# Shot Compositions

Whether in the studio or in the field, recording great footage can be a challenge. In the next segment, I will demonstrate useful techniques to enhance the look of your project. Filming great footage is key to creating a successful film or program. Starting with the basics, I'll quickly review the different types of shots like a wide shot.
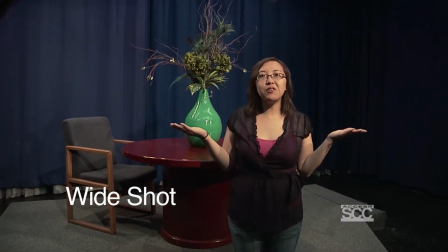These shots are typically used to establish a setting or scene.
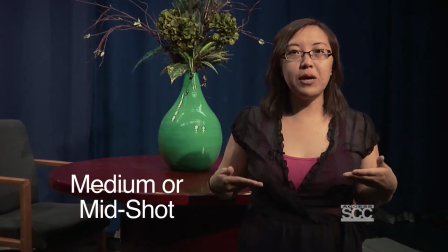Then there's a medium or mid shot, which typically are shot from the waist up, still showing the subject in its setting, but in more detail.
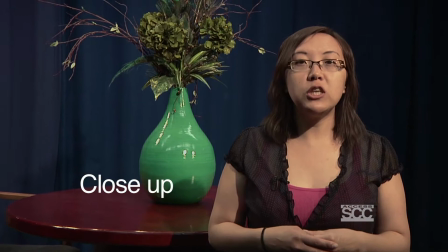Then there is the close-up, which typically is shot from the shoulder and up,
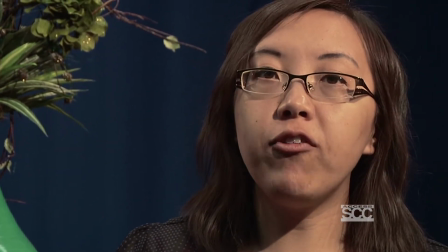and the subject will typically fill up the whole frame, showing more emotions and/or expressions.
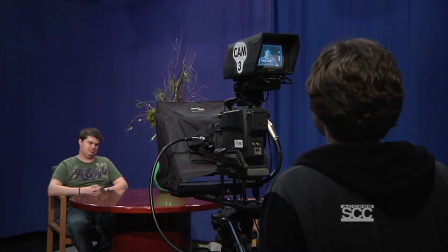In the studio, blocking the cameras requires that you look from the camera's point of view, not from your own perspective.
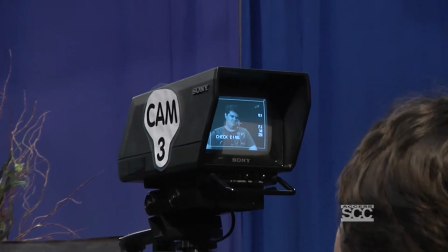Here are a few tips to help with composing a shot when conducting an interview.
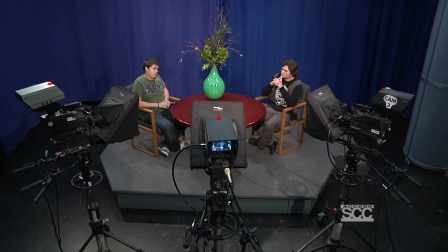With a 3-camera shoot setup, you'll want to set up the side cameras and cross-shoot the talent.
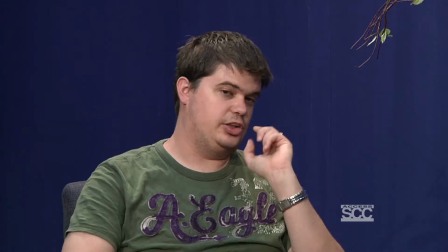Place the cameras at an angle, pointing towards the talent that is on the opposite side of the stage instead of directly in front of you.
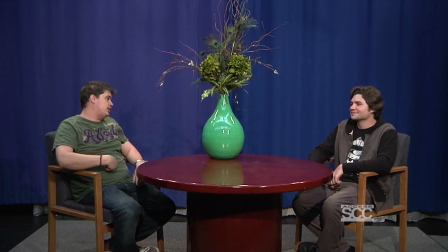The middle camera then can serve as your wide shot. Composition is all about the placement of your subject in the frame, so that the effect is as pleasing to the eye as possible. One of the most important rules is to follow the rule of thirds, meaning you want to divide your frame into thirds,
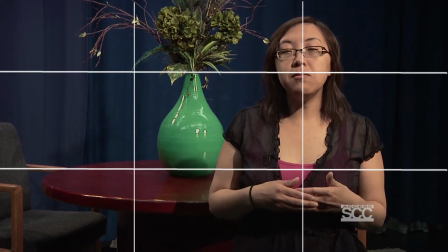both horizontally and vertically, and then placing the important elements in your shot along these lines to create images that are pleasing to the eye.
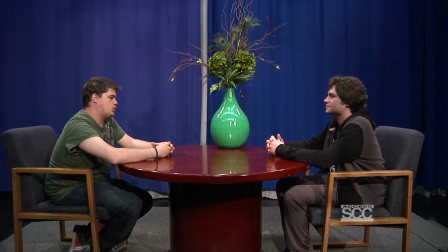Something else to keep in mind is the 180-degree rule.
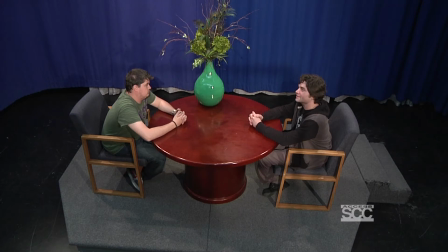If you're shooting a scene with 2 subjects, imagine there is a line connecting them. That line is called the axis of action. Do not shoot on both sides of the axis.
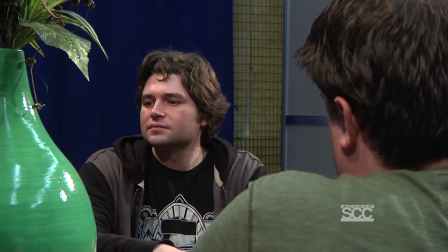Doing so can create confusion for the viewer. So try to keep all your shots on the same side. Another rule to follow is the rule of headroom. Headroom is the space between the top of your subject's head and the top of the frame.
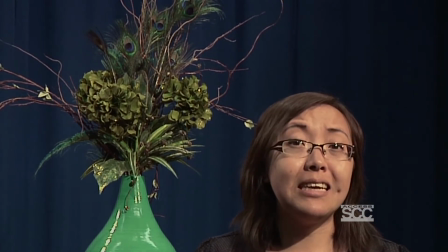Apply too much headroom, then your subject appears to be sinking. Too little headroom appears to chop off your subject's head off. One tip is to keep your subject's eyes on the top horizontal line to ensure proper headroom.
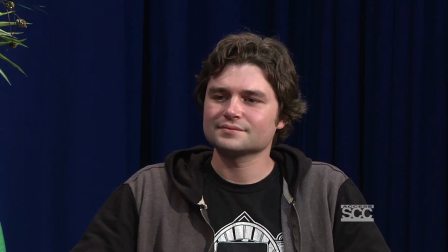Common in interviews, a reaction shot, also known as a noddy shot, is a shot of a person listening and reacting to the subject. These are usually shot after the interview is finished, but added into the program later. When you're filming out in the field, here are a few techniques to help you enhance your project.
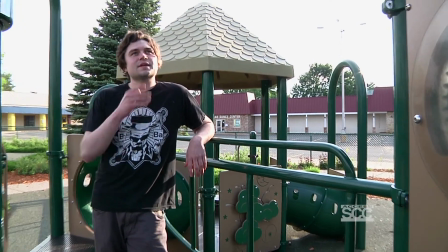Since video is a flat medium or 2-dimensional, creating depth in your shots will set you apart from others.
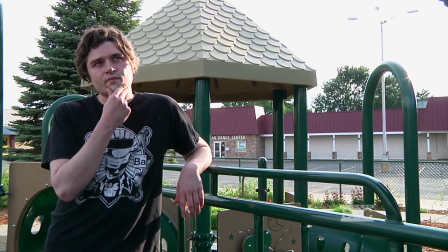To create depth, try composing a shot with an object on different planes like in the foreground and/or background.
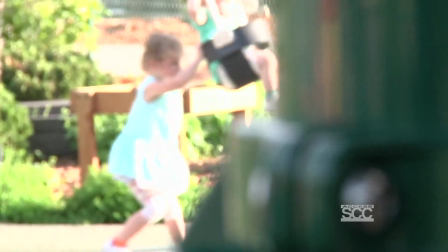A rect focus is shifting the focus from one object or subject in the foreground to the background, or vice versa.
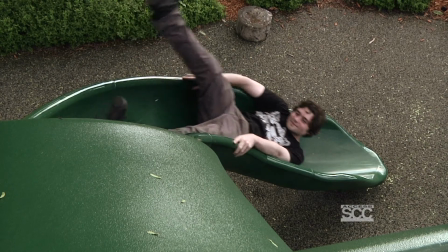You can also try using different types of angles, like a high angle when the camera is angling down on your subject,
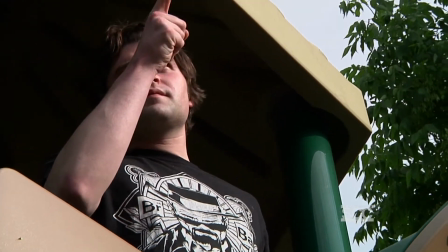or a low angle when the camera is angling up at your subject. Both these angles can be used to add a new dimension to your scene.
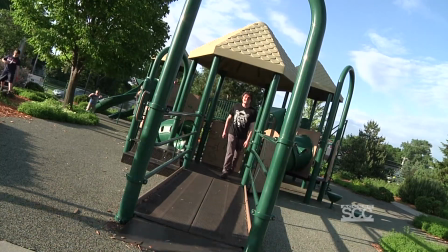For a dramatic effect or to portray disorientation or uneasiness,
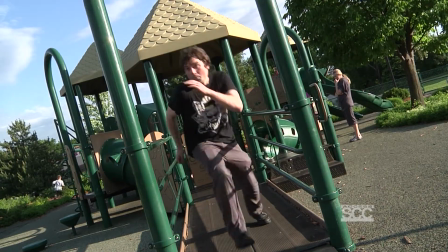try using Dutch angles or shots deliberately slanted at an angle.
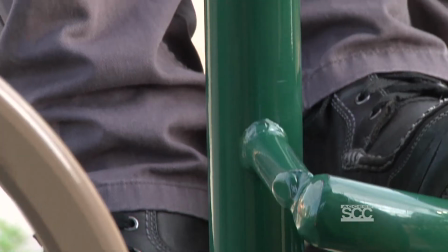Static shots are great, but don't forget to utilize the pan and tilt functions to create movement in your shots.
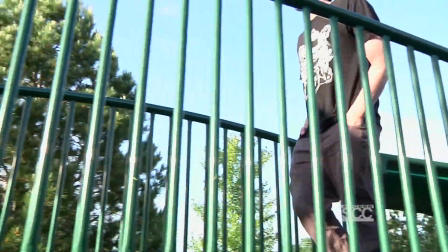Or check out the dolly wheels, as it will give you more creative choices.
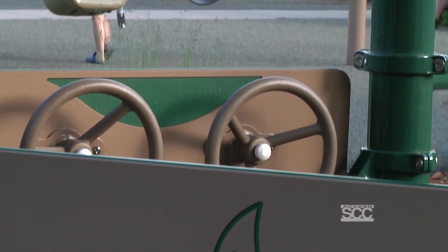Additionally, there are a number of various shots to help keep the video flowing smoothly and to keep the video interesting, like a cutaway shot or B-roll.